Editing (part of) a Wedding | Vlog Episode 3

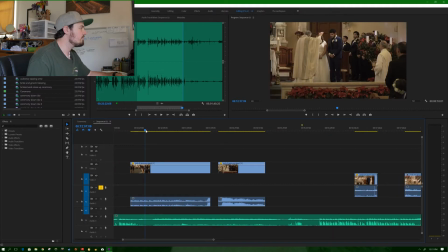12:34 Let's see. So here's another part of the prayer. Unfortunately, they have the rope is not on them.
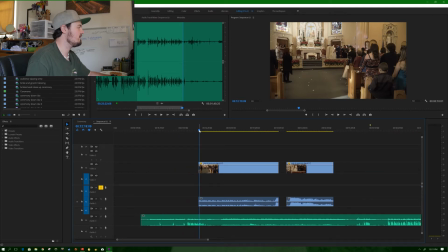12:43 But Gary is doing a walking approach move here, so I might be able to use that for a few seconds just to fill in that gap, and I don't think it'll be too much of an issue.
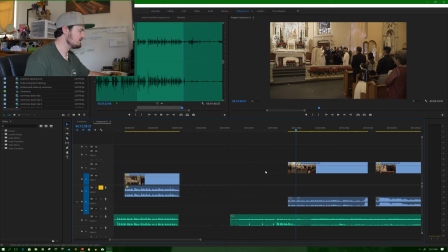12:58 So let's see, I really like the move he's doing here, so we're going to go ahead and try to use this part.
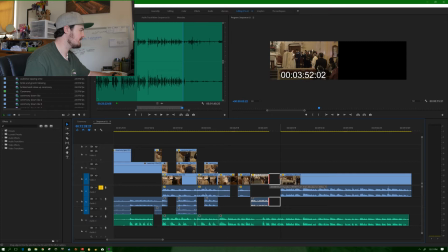13:09 So we'll drag it to fill it in.
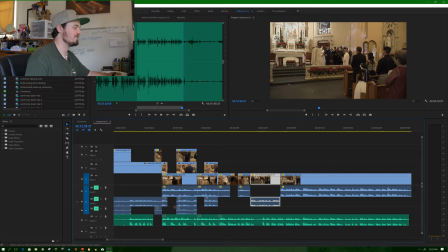13:11 Okay, so what I do is I usually mute these first 3 tracks because this is the audio from the camera, and I'm not going to use any audio from the camera. So I mute those 3. So let's see how it looks with
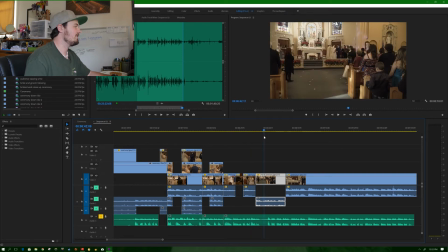13:27 the audio of the officiant with that clip as Gary is walking towards the
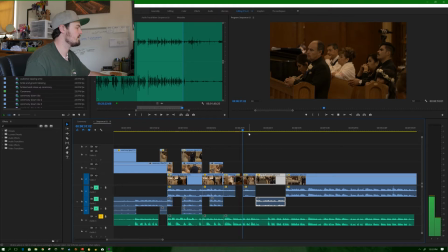13:35 podium, or the front of the stage, I should say.
That in his kindness he may favor with his help
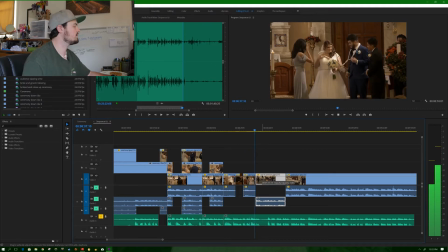13:43 those on whom he has bestowed the sacrament of matrimony.
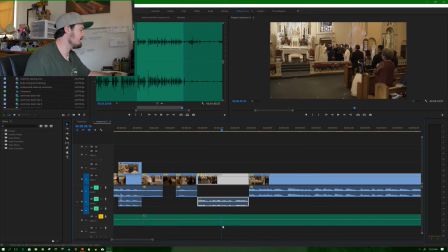13:51 Holy Father, So since there's a long pause right there, what I'm going to do is cut that out just so the flow, the audio flows a little better.
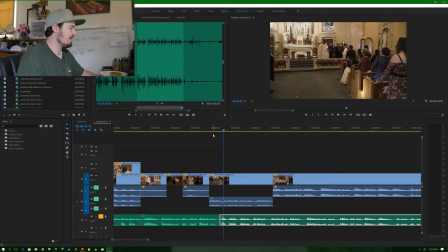14:06 of matrimony.
Holy Father, But since I did that, I have to move this along with it. So I'll put that up there just for now and grab both of these and close that gap. So now I can make this one a little shorter. And let's see.
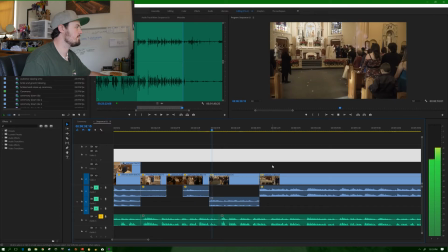14:24 those on whom he has bestowed the sacrament of matrimony. Holy Father, maker of the whole world, who created man and woman in your own image,
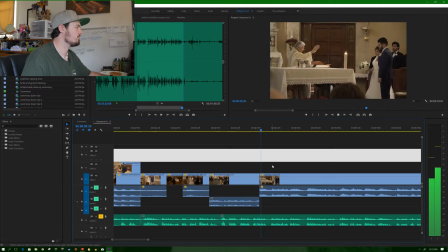14:37 and willed that their union be crowned with your blessing.
So Gary does a zoom there at the end.
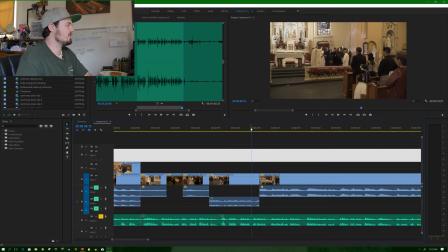14:42 So I definitely do not want that in there. It's just very, very distracting. And I notice he kind of comes to a stop, and so I want to end the clip as he's still moving, before that stops. So I'll cut it there.
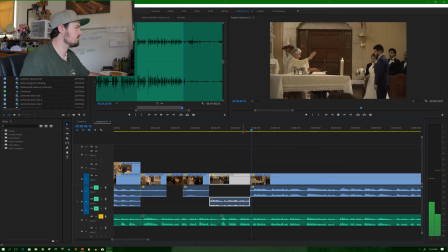15:03 Man and woman in your own image, and will.
So it's still adjusting camera.
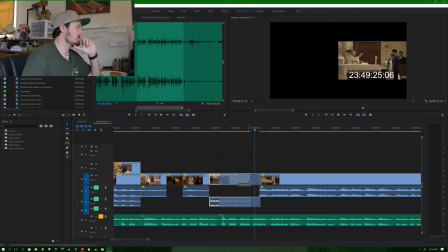15:08 So I still got to find something to cover this little gap.
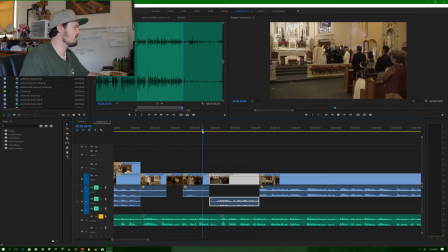15:13 Let's see if I can extend this clip on the front side.
On whom he has bestowed the sacrament of matrimony. Holy Father, maker of the whole world, who created man and woman in your own image,
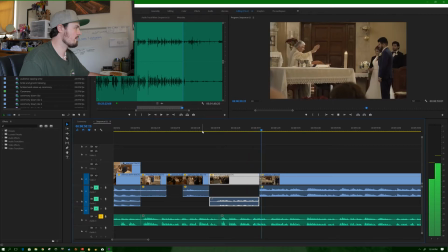15:29 and willed that their union be crowned with your blessing.
So that works perfectly.
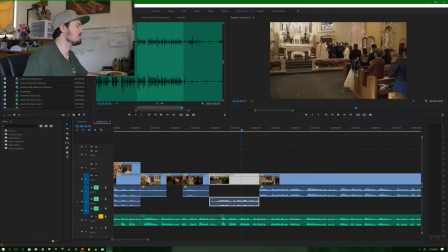15:34 Even though they don't have the rope around them in this shot, it's really not too much of a big deal. I don't think most people will notice it. Only people like myself doing the edit, or perhaps people who are really paying attention may notice it, but it seems to flow really well.
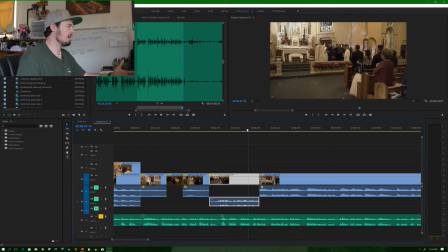15:52 They're still in the prayer. However, he does change position.
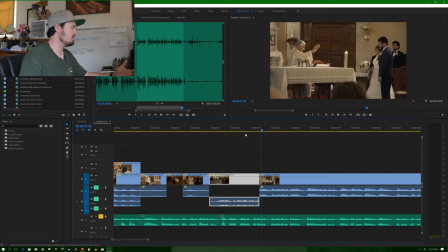15:57 It still seems to work. And I mean, it's only 5 seconds at most.
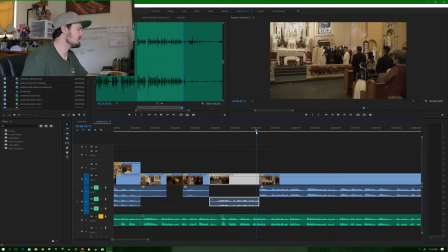16:04 So I think we'll be okay.
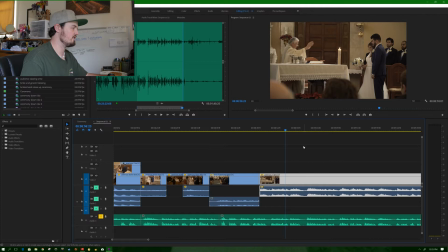16:08 Since I see this guy's bald head right here in the shot, what I can do is, since Gary, I'm pretty sure,
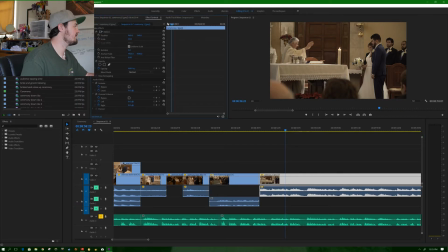16:16 yeah, so since Gary shot this in 4K, what I'm able to do is zoom in a little bit just to get rid of that guy's head and adjust the frame.
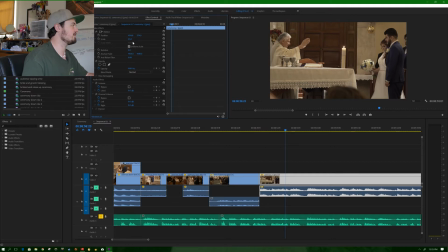16:32 Actually, we can go back a little bit since I'm going to be adding black bars for that movie look. That'll cut out his head, so that's really the benefit of shooting 4K these days.
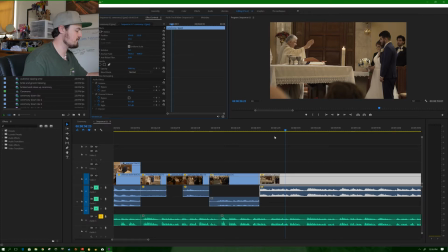16:45 Huge plus.
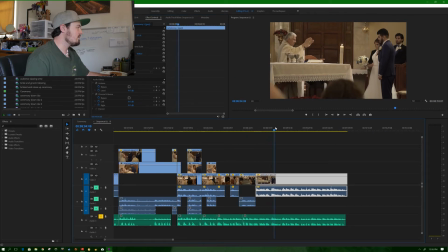16:49 So what we'll do now is, as they're praying, or as they're getting the prayer put upon them,
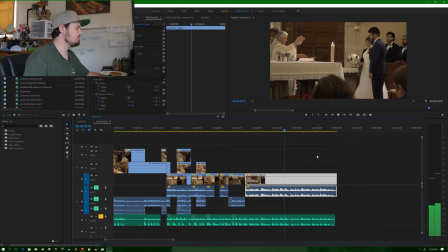16:56 The gift of matrimony, they may adorn their family with children and enrich the church. In happiness may they praise you, O Lord.
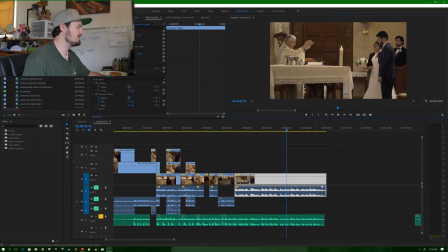17:06 In sorrow. so since this clip is a little bit longer than the rest, it looks like it's over a minute.
I don't want to stay on that clip the entire time. So what I'm going to do is have it show the officiant giving the prayer at the beginning,
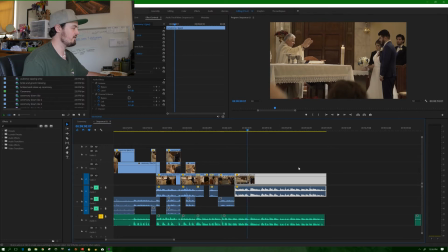17:21 but I'll cut somewhere around here and add some of the other footage, but I'll keep the prayer continuously going. That way the viewer doesn't get bored on just viewing this really long clip right here.
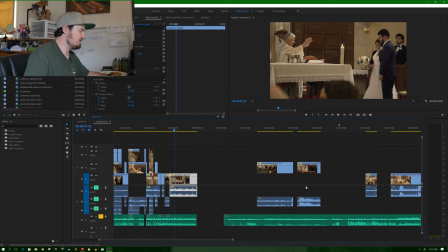17:37 So it looks like these are the last few clips I have of the ceremony.
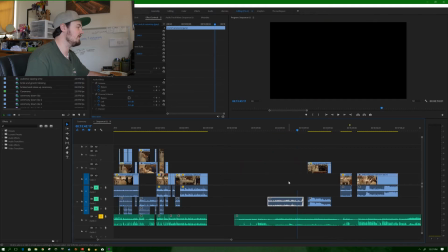17:46 So that's more of the prayer, which we will not need. This is the end. So that's going to be the very ending shot of the ceremony. That might go, I don't know, somewhere in here for now.
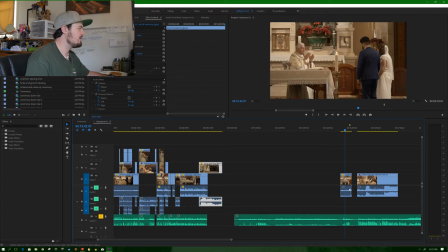18:01 And then, so here's another angle of that prayer.
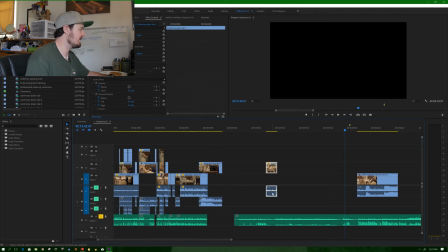18:04 So what I can do is put it up here just so I can cut to it, so it's not on that one long clip for too long.
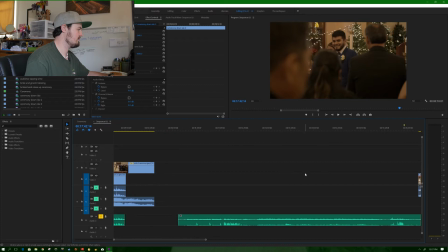18:16 So that's another shot of the end. I might use that, or I might just stay on Gary's, we'll see.
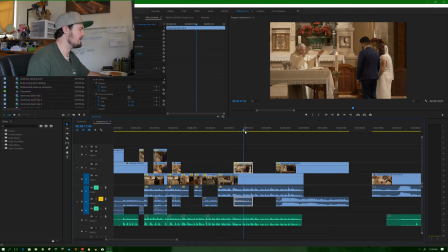18:23 So since it's the end of the prayer, I don't think I'm going to use it, just because I like this being the end shot over here.
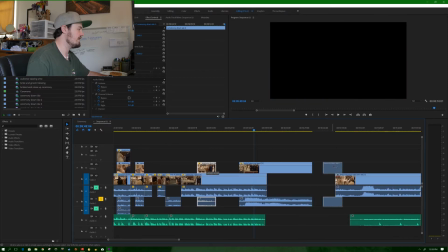18:32 So let's just move this for now, just in case I might want to use it.
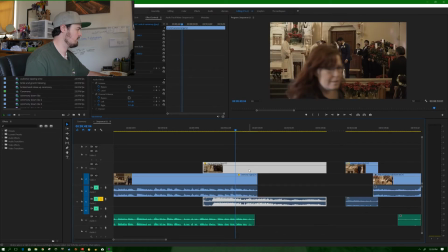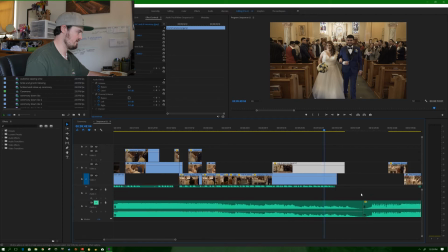18:44 Let's see how much of the music we have left. So here's the end of the song.
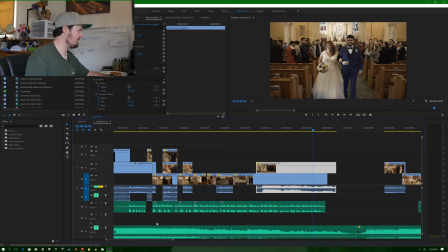18:52 So it's pretty close. So the end of the song sounds like this.
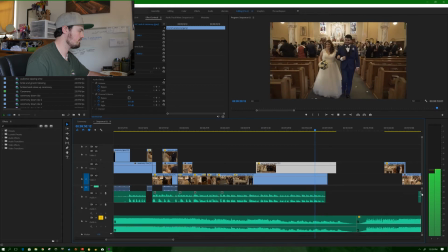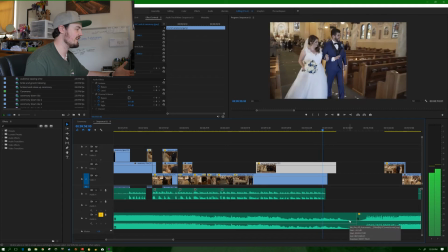19:06 So since it's already dying out, what I'm going to do is have this song come in a little bit earlier,
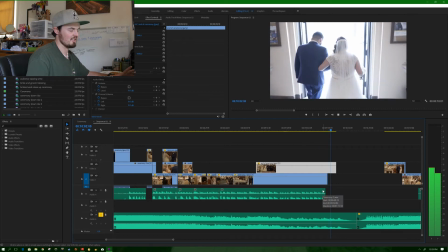19:12 because I don't like how it's just so quiet and kind of not exciting.
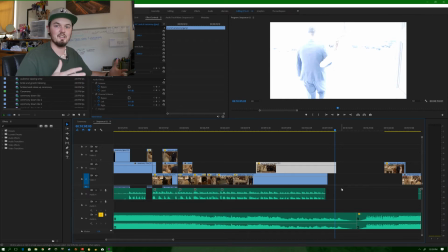19:17 Because what I try to do in my wedding videos is, once the ceremony ends, it goes right into the reception, like a celebration. So I want it to kind of, you know, start with a punch and just boom, now we're into the action. Now it's time to have fun, energy's up high, and let's do it. So
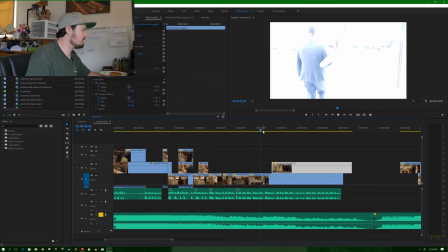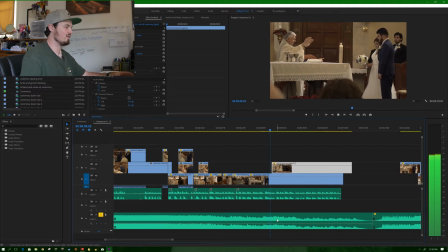19:39 I might have the other song come in somewhere right around here while the music is still kind of amplified and still kind of intense.
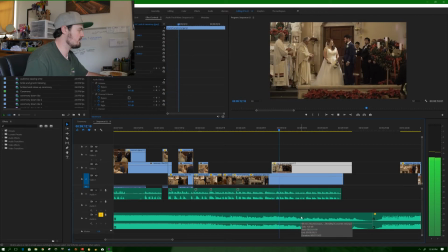Usually what I do as well is I'll have the reception song kind of start right when they kiss,
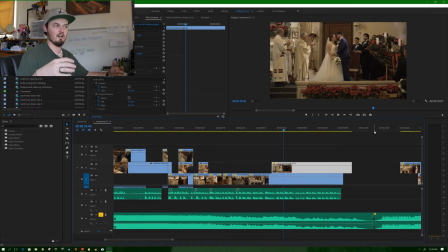19:58 because that's kind of the visual indicator of, all right, the hard part's done, the ceremony's done,
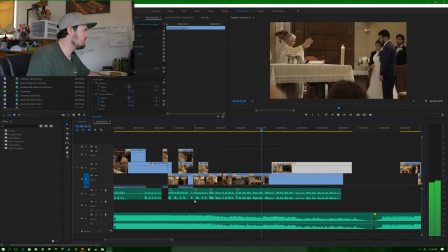20:07 they're officially married, now it's party time.
May your abundant blessing, Lord, come down upon this bride Juliana and upon Javier, her companion for life. And may the power of your Holy Spirit.
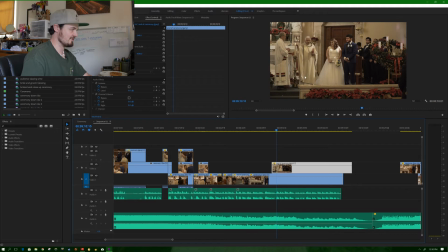20:25 So the officiant looks like he's saying something there, but obviously he's not saying what the prayer is being said. So if I can try to find a spot where he's not talking near the end of it, which seems to be right around here, with his hand still up in the air, I can put that there.
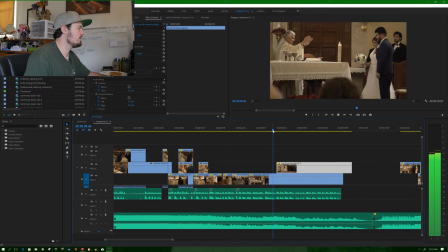20:44 Companion for life.